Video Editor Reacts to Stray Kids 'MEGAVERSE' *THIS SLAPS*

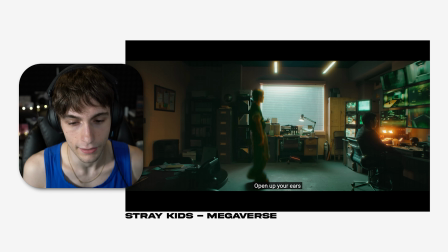(4:06)
Like, all of us take a second and breathe in and just listen to this masterpiece.
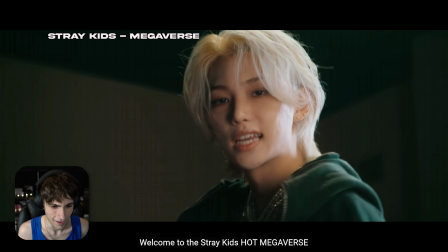(4:15)
Welcome to Oh, the nice.
Stray Kids Hot Megaverse.
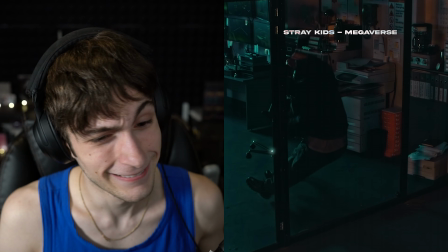Welcome to the Stray Kids Before we get to that, oh my god, I love this so much.
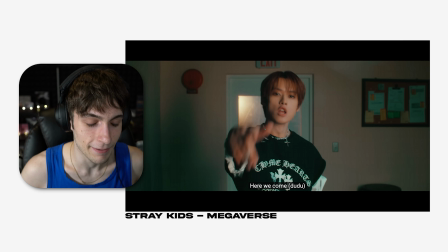(4:33)
It's unbelievable. It's like, this is my favorite Stray Kids song. I have to say it. I'm sorry, guys. S-Class is phenomenal. La La La was phenomenal. Maniac. They're all so good, but there's something about this one. It's just the flow. The beat is so different from every other K-pop video, music in general. I listen to like a lot of different kinds of music. Like, I don't know if you guys know a band named Hers. I've listened to them a lot. I listen to a lot of K-pop. I listen to a lot of different groups. groups, but there's something about this verse and this beat.
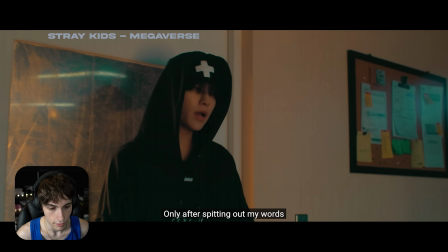(5:01)
It's so organically different, in my opinion. It's really refreshing. So I love that a lot.
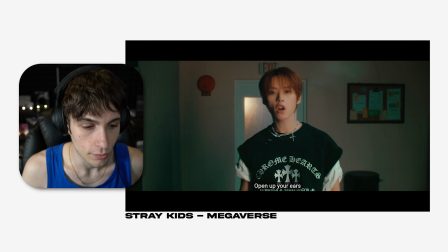(5:10)
Oh, wait, I didn't even notice that. They're cutting between each of the members. They're like transitioning in different ways.
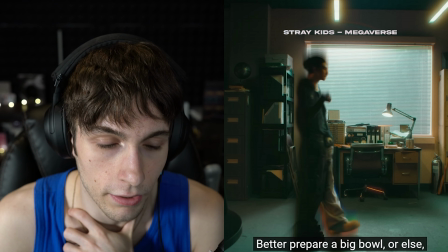(5:15)
So to do this shot, they did this really sick edit. So they kept the camera stable.
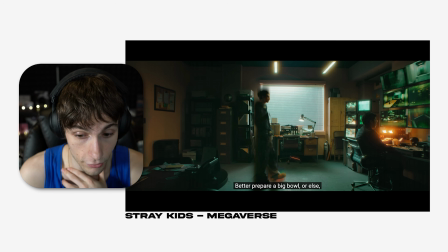(5:22)
They didn't move it at all. You can't move the camera in this kind of shot or you frick up the whole shot. The guy didn't move at all either. And he could have moved. They could have just masked two different, shots basically. But what they did was they took one of the members and then they cut it. I mean, they used like some kind of transition. It looks like a directional blur, maybe like an RGB transition. They kind of morph him into the next member, which is really sick. There's different distortion effects that I can think of how they did this.
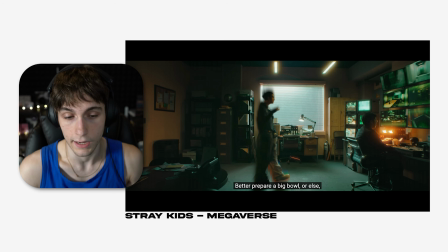(5:50)
You really got to mess around with effects and with editing because I'm not entirely sure how they did that, but I'd have to like mess around and look for it. But I think I have an idea to how they did that. They could have done like different kind of distortion within a distortion effect or whatever you call it. I can't even talk right now. Great way to cut right there. He's our focal point. He's the main focus. The guy is just like, what the hell is this guy doing right now?
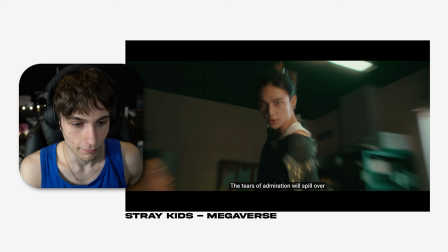(6:16)
Zoom in, nice motion blur, and then we just cut.
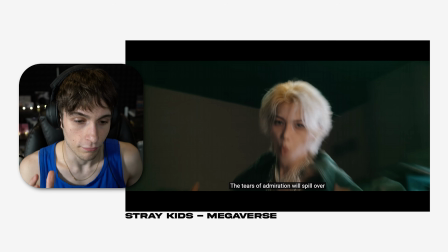(6:19)
Felix is not as tall as him, but I do think Felix should have been moved over a tiny bit, but it's really hard to center those kind of shots.
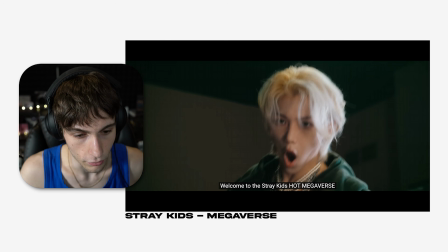(6:26)
So the editor was probably like, this is all they could do. But it's kind of cool how it's offset a little bit too.
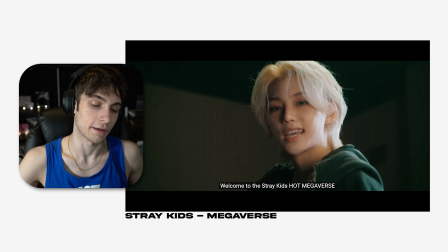(6:30)
It makes your eyes like move around a little bit more. So, and then they use another RGB effect right here. That's like a chromatic aberration, something like that.
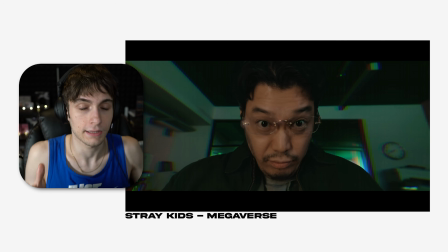(6:37)
You can kind of like distort your image, make like a fisheye lens and kind of push it out or in basically.
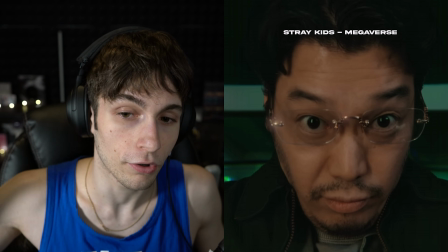(6:43)
It's like a more dramatic effect. Like I want all your attention right now. Something's about to happen. And it's like another distortion effect basically. So freaking sick.
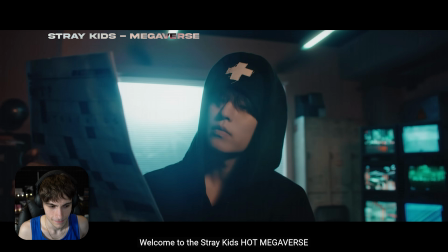(6:57)
Oh my God.
Welcome to the Stray Kids Hot Megaverse.
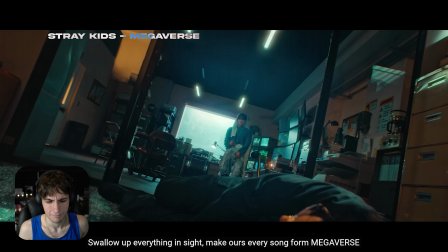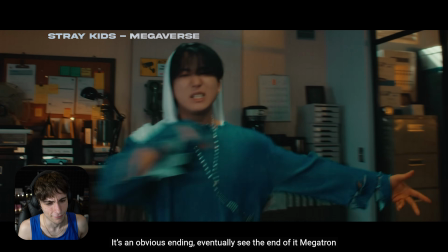(7:09)
This verse. I love this song. I love this song. Then they just duplicate him right there.
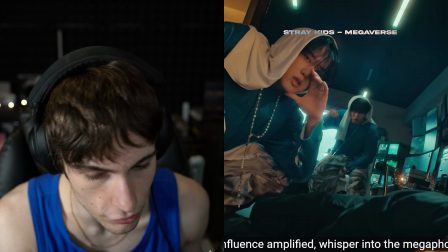(7:21)
They just add like a different shot of him. He could have been in front of a green screen, something like that. Yeah, they just add him in. I mean, that's how it is. That's how it is.
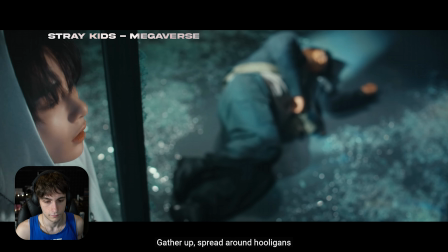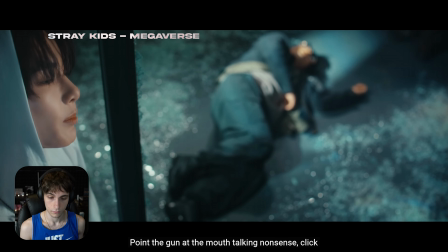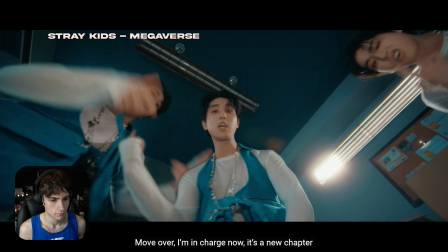This is really interesting. I like how there's so much happening with the verse.
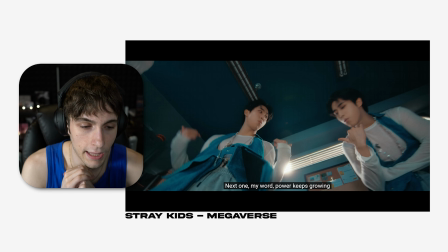(7:51)
It's crazy. Like we have this insane rap going on, but the editing is really low key and that's different for Stray Kids. I kind of like it because we get to focus more on the music. I mean, it's really cool because we get all the attention towards the music and it's a more slow paced video. And I like that a lot.